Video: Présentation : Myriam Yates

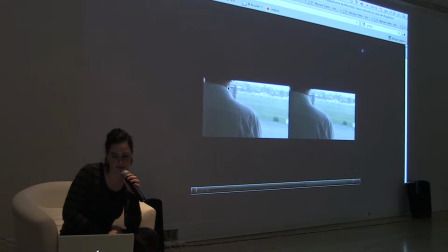Je ne sais pas si vous entendez bien le son.
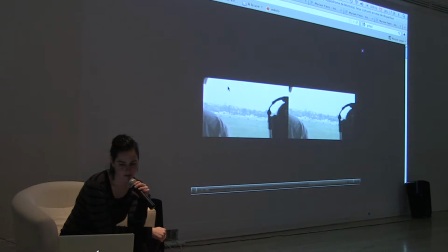C'est des captures qui ont été faites sur le site pendant qu'il était encore actif.
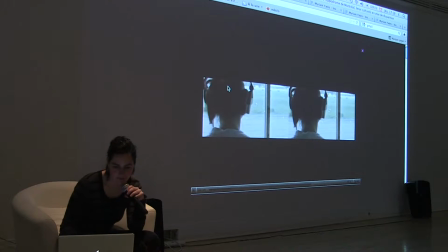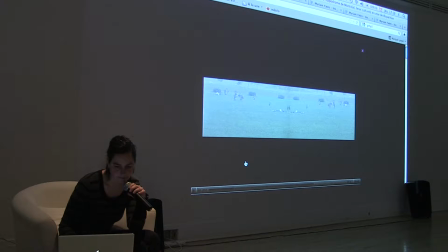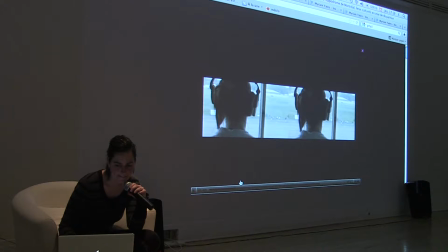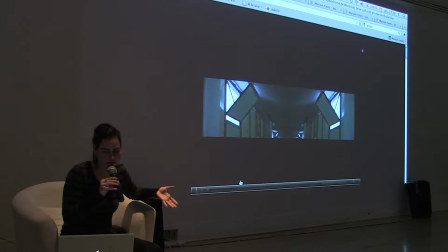Puis ce genre de plan-là, c'est l'idée de comme essayer de jouer avec le bâtiment,
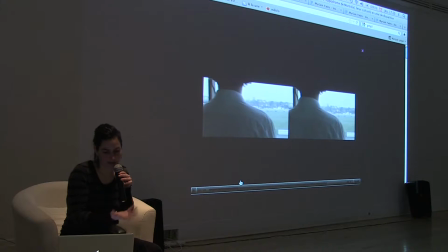comme le bâtiment qui serait éventuellement qui va se faire démolir, donc comme s'il se referme un peu sur lui-même.
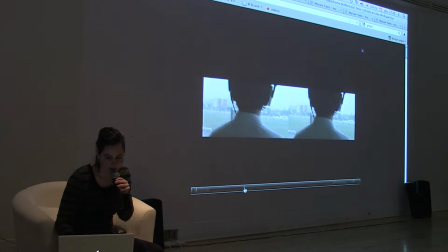J'essaie de trouver des plans qui peuvent un peu penser à ça.
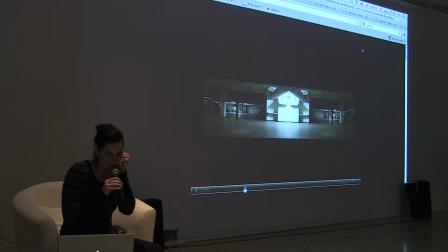Ensuite, c'est des plans d'intérieur, mais qui sont à la fois documentaires, mais pas tout à fait réels, parce que c'est le même plan qui est mis en symétrie, finalement.
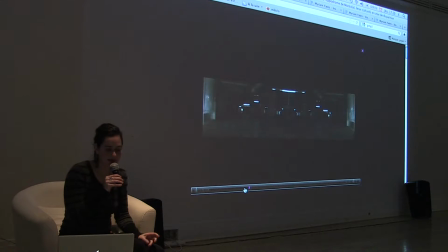L'intérêt de faire ça, c'était. Il y avait un intérêt esthétique quand même. Je dois avouer que je trouvais quand même. J'étais attirée par les images symétriques comme ça, l'espèce d'autorité du bâtiment. Mais le fait que ce soit pas tout à fait réel comme espace,
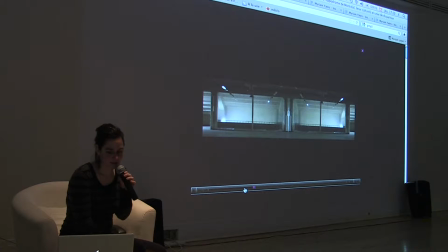c'est une façon d'amener la fiction qui fait glisser le bâtiment vers quelque chose d'autre.
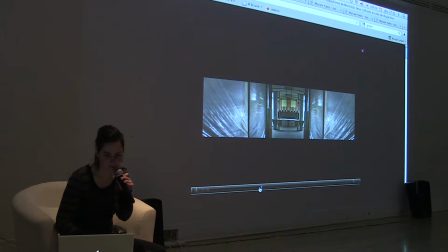Puis aussi le fait comme d'amener une fiction dans le bâtiment, c'est aussi, je me disais,
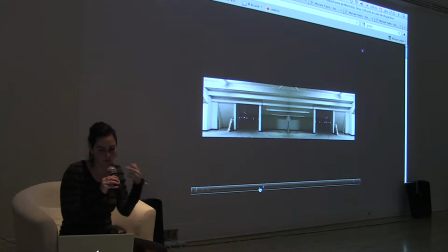quand le bâtiment va disparaître, on va juste avoir un souvenir de ce bâtiment-là. Donc, Des fois, c'est un peu décalé. Les souvenirs se mélangent, les espaces deviennent un peu modifiés par vos perceptions.
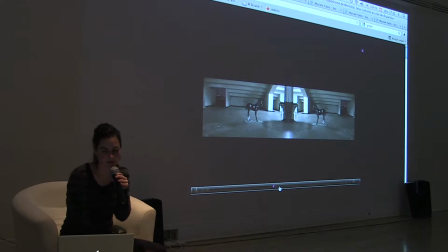Et celui qu'on entend, c'est l'annonceur des courses.
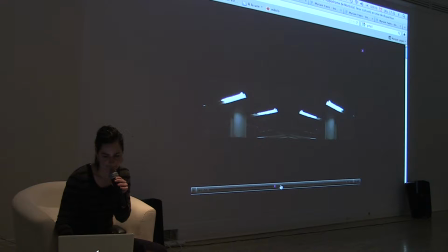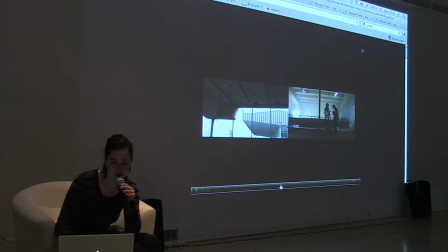Je l'avance un peu. J'ai mis des personnages comme si les personnages cherchaient un peu dans des bandes magnétiques, cherchaient un petit peu la trame,
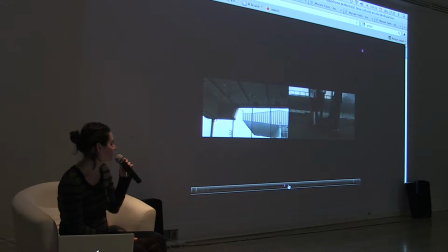cherchaient des indices par rapport au lieu, une espèce de trame par rapport à ce qui se passe avec le bâtiment.
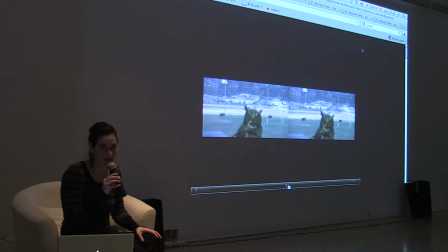Fait que c'est des points de vue assez contemplatifs, si on veut, assez photographiques. Et, c'est un peu toujours comme le point de vue du bâtiment.
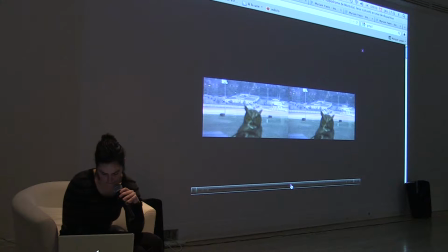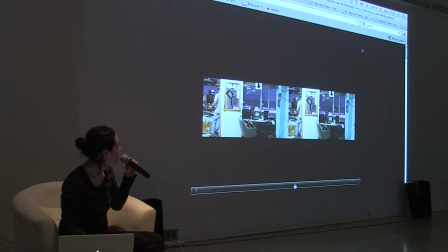Donc ça, c'était la cabine du caméraman qui met les courses. La musique, peut-être qu'on pourrait monter le son un petit peu, mais ça serait plus...
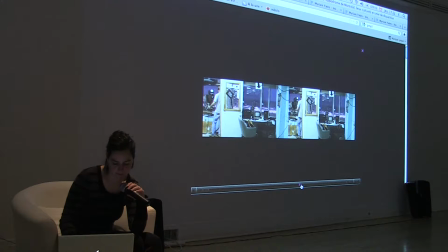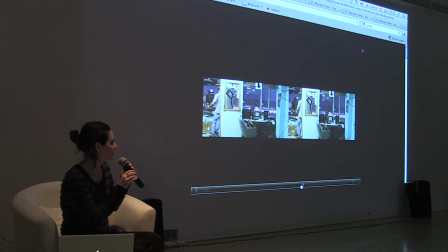Donc j'aime aussi ce type de lieu parce que c'est un lieu qui sort des lieux comme homogènes ou des endroits lisses qu'on fréquente d'habitude dans une ville.
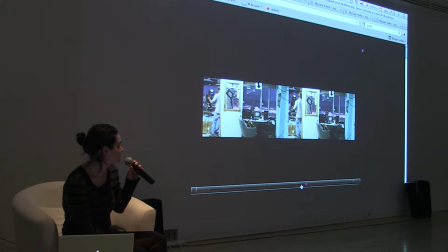Donc, j'aimais le fait que ce soit en désordre dans ce bâtiment-là, que ce soit personnalisé d'une certaine façon. Ça me semblait vraiment un lieu marginal.